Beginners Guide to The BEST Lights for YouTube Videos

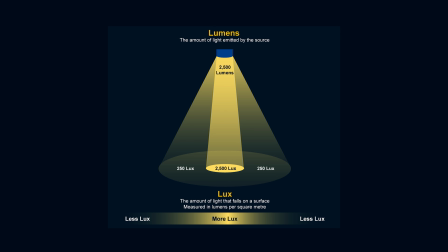(8:04)
Lumens measure the total amount of light emitted from the light source or the bulb. Lux is the measurement of the total amount of light that falls onto the surface.
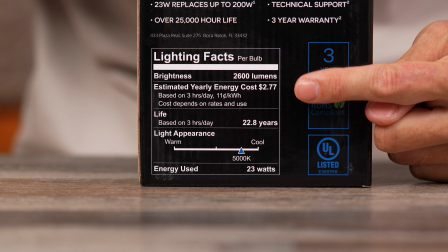(8:15)
So a light bulb might say it has 2500 lumens but depending on how close or far or focused that light is from whatever it's lighting it can affect the intensity or lux of that light. When looking at specifications on a light typically you'll find the lux measurements based on distance from the light source.
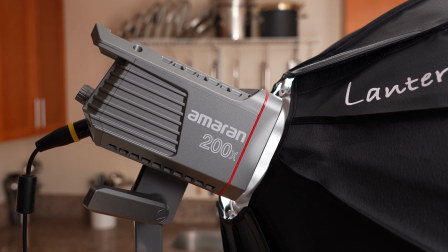(8:36)
For my Amaran 200x lights it shows at 100% power it
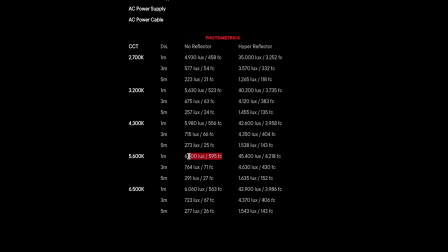(8:41)
can get up to 6,700 lux at 1 meter or 3 feet away, which is super bright.
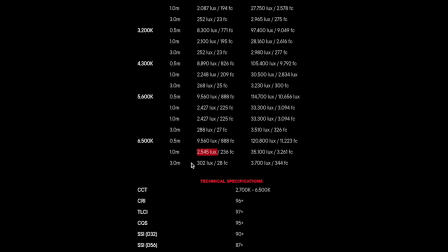(8:47)
My smaller Amaran 60X at 100% power puts out about 2,374 lux at 1 meter,
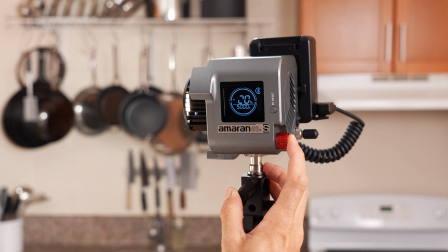(8:56)
which is still very bright. I usually use my smaller Amaran 60X at around 60-80% power depending on what I'm filming.
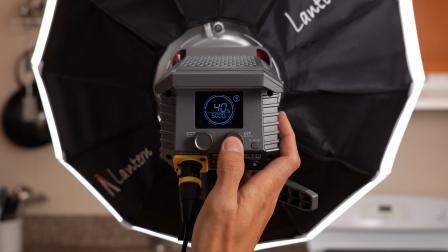(9:03)
And I'll run my 200X at about 40 to 60% in my kitchen. So when shopping for a light, I think anything with around 2,000 lux will be good, but if you can afford a brighter light, I'd say go for it. It's better to have more light and not always need it than it would be to not have enough light and be stuck when you do need it. Another thing to consider is the CRI number of the light. Some light bulbs might glow a little magenta or a little green, and because of that, it could affect the colors in the video that you're capturing.
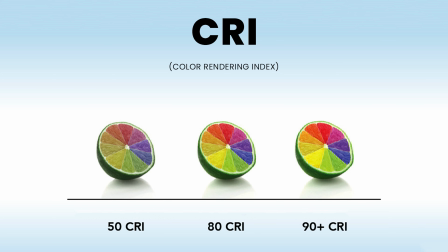(9:36)
CRI stands for Color Render Index and this is a measurement of how natural colors look under an artificial light source when compared to sunlight. CRI is measured from 0 to 100 and a CRI of 95 plus is considered phenomenal color rendering. 90 to 95 is considered great, 80 to 90 is considered good, and anything below 80 would be considered poor.
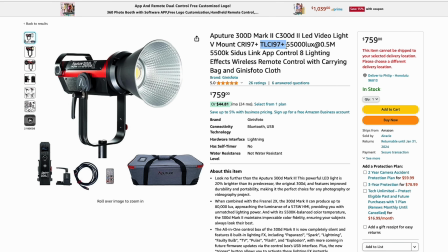(10:02)
So you'll just want to make sure that when you're investing in lights you have the highest CRI that you can find. I think all of the lights that I use have a CRI of 95 plus. So one of the last things to consider when getting lights is going to be diffusion and how it works.
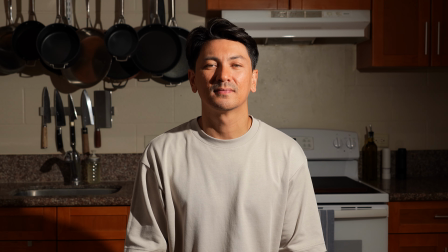(10:18)
When you shine a light directly onto something or someone it's going to create harsh sharp shadow lines which typically isn't ideal especially if you're like me and you are not blessed with perfect skin. The way to soften the light and shadows is going to be with diffusion.
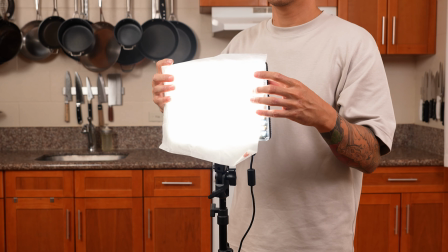(10:36)
A common misconception is that you can just slap a diffuser directly onto the light like this.
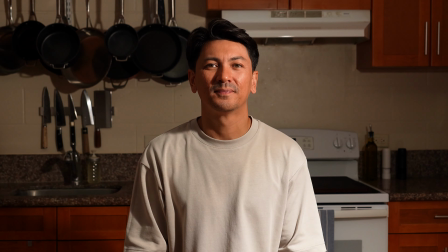(10:42)
Here's what the light looks like without the diffuser and here's what it looks like with one right on top of the light.
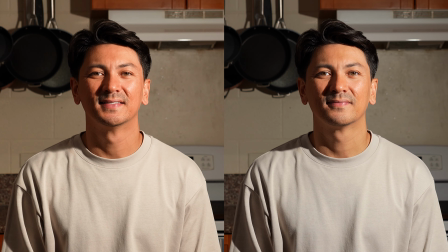(10:48)
There isn't really much of a change because you're not really distributing the light any different.
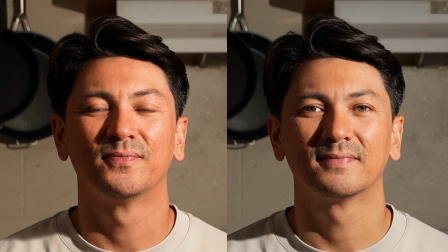(10:53)
There's still hard shadow lines and it might just be a little less bright. What you want to do is actually make your light source larger. You want to make it as big as possible. And then you also want to bring it as close as possible to your subject or whatever it is that you're filming. The cheapest and easiest way to do this with an LED panel is going to be to purchase
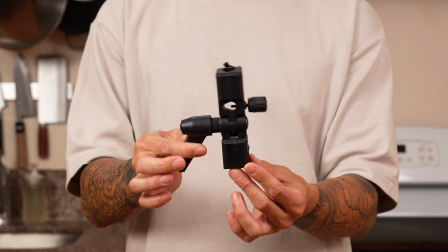(11:13)
a light stand adapter with an umbrella holder and an umbrella diffuser.
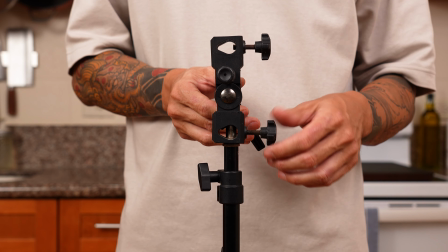(11:18)
The adapter mounts to the light stand and then you would mount your LED panel to the adapter.
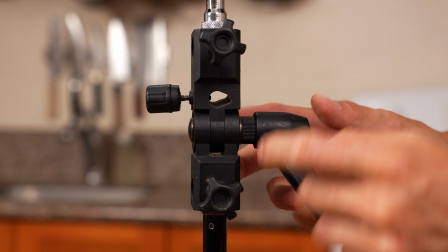(11:24)
You then open your umbrella and put the pole into the stand adapter and clamp this in place.
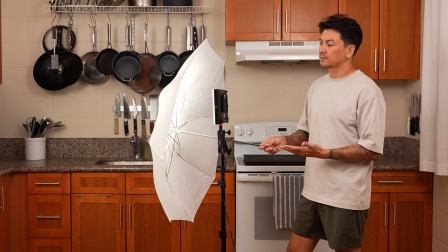(11:30)
Remember you want your light source to be as big as possible so you'll want to get that umbrella as far from the LED
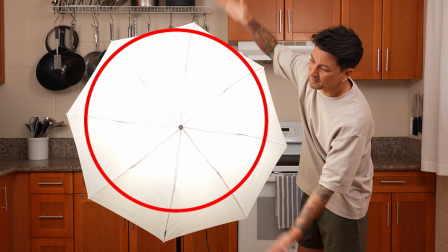(11:37)
panel as possible so that it can shine and spread across the entire surface of the umbrella diffuser.
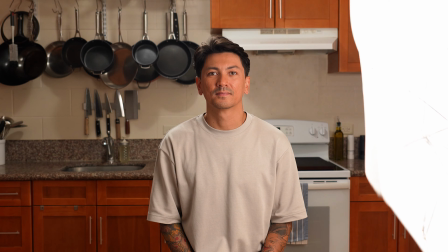(11:43)
Now your diffuser becomes the light source and the bigger the light source the softer the light.
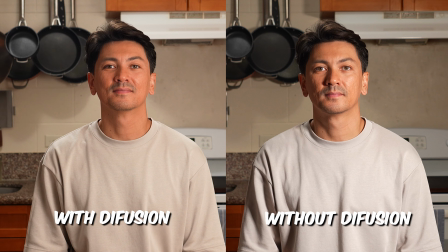(11:49)
Now you can see the difference between using a light with and without diffusion.
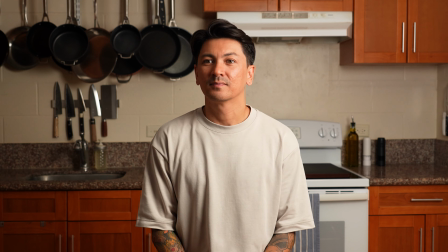(11:54)
The shadow lines are much softer with diffusion in and the light almost wraps around my face compared to the non-diffuse side.
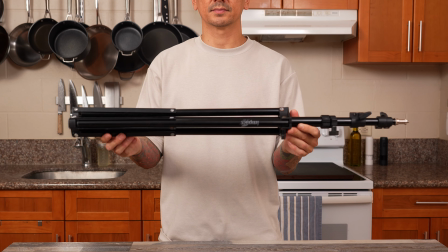(12:01)
Aside from your lights and diffusers, you'll also need to purchase light stands. These are the things that your lights mount to and hold your lights.
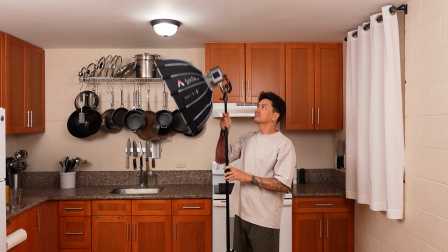(12:09)
I'd recommend investing light stands that can get up to seven to eight feet high. You'll want your lights to shine down from up high and point down to nicely light you,
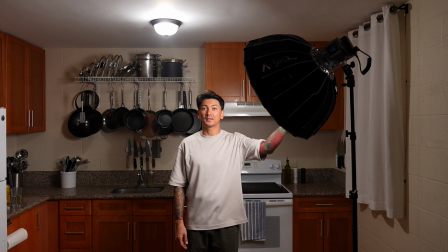(12:19)
your prep table, your food, and your pots or pans.
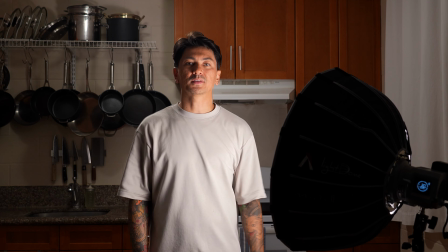(12:23)
If your light stands can't it that high, the light source is going to come from below and it's going to look like you're telling a scary story at a campfire.
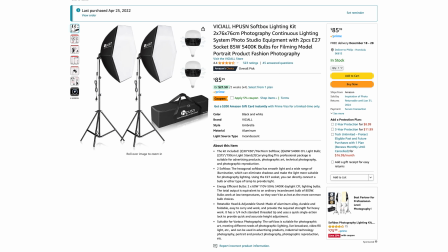(12:31)
The lights I'm planning to use for this course is the HPUNS Softbox Light Kit and I got this for around 80 bucks on Amazon.
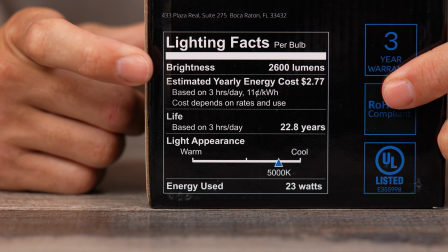(12:39)
I did also purchase some other brighter LED light bulbs that are
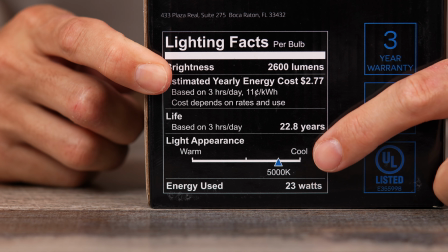(12:44)
2,600 lumens and 5,000 kelvin color temperature. This kit comes with light stands and the softbox and diffusers that's built into the light fixture.
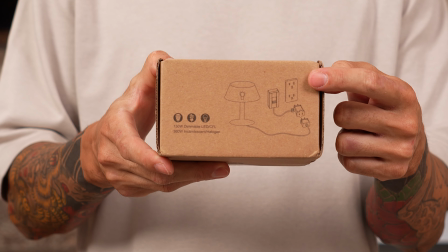(12:56)
The other thing that I purchased for these were some dimmers and extension cords because my outlets are a bit far from my prep table. This light kit is an amazing beginner setup and it's honestly all you really need to make amazing quality cooking videos.
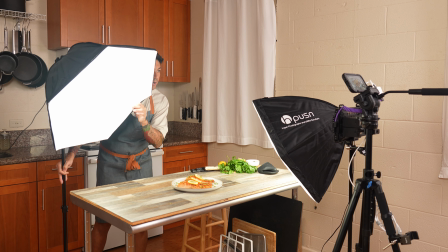(13:10)
Later in this course I'll break down how to position these lights in your kitchen for every single step of filming a recipe and for capturing photos for a YouTube thumbnail.